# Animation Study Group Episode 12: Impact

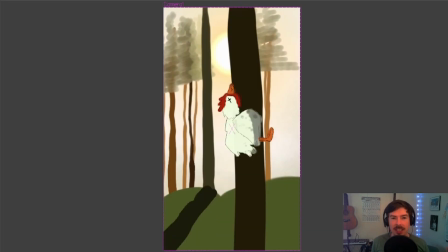I kind of imagine this animation having an intro where he sets himself up into some kind
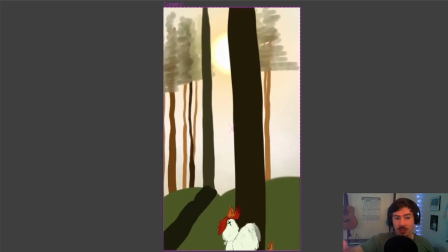of contraption to launch himself out and try to fly and fail.
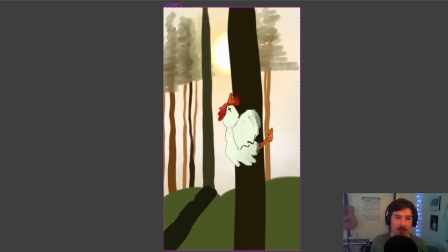But like I said a couple videos ago, I'm trying to keep these simple and concise and not give myself too much work to put them together. Just try to learn and progress. And I think I saved myself a lot of headache by keeping this very simple.
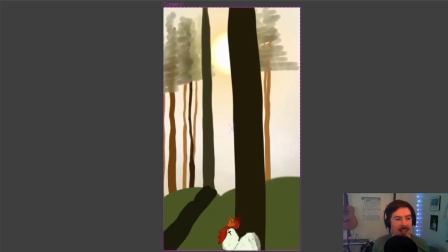I also didn't record this process, but I slapped together some basic background. I didn't take too much time to try to make it look pretty, but what I really wanted were layers so that I could move them at different rates and kind of give the forest some depth.
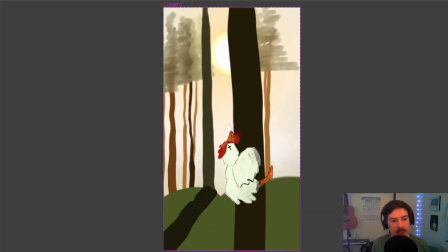I think that came out pretty cool. And I also painted the character and added some shadow where I think the trees would block the light as it moves through the woods. But that's really about it.
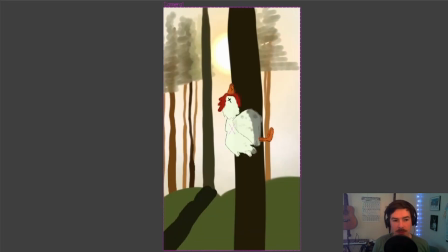It was cool to take a really basic example, add some detail, and end up with something that I'm pretty happy with.
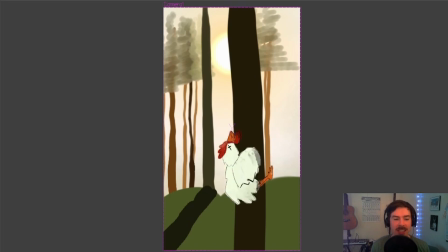So I hope you're enjoying these as much as I am, and I hope you're learning and progressing out there as well.
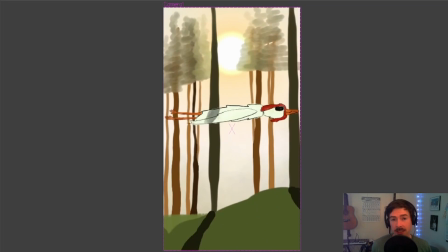As always, thanks for tuning in, and until next time, take care.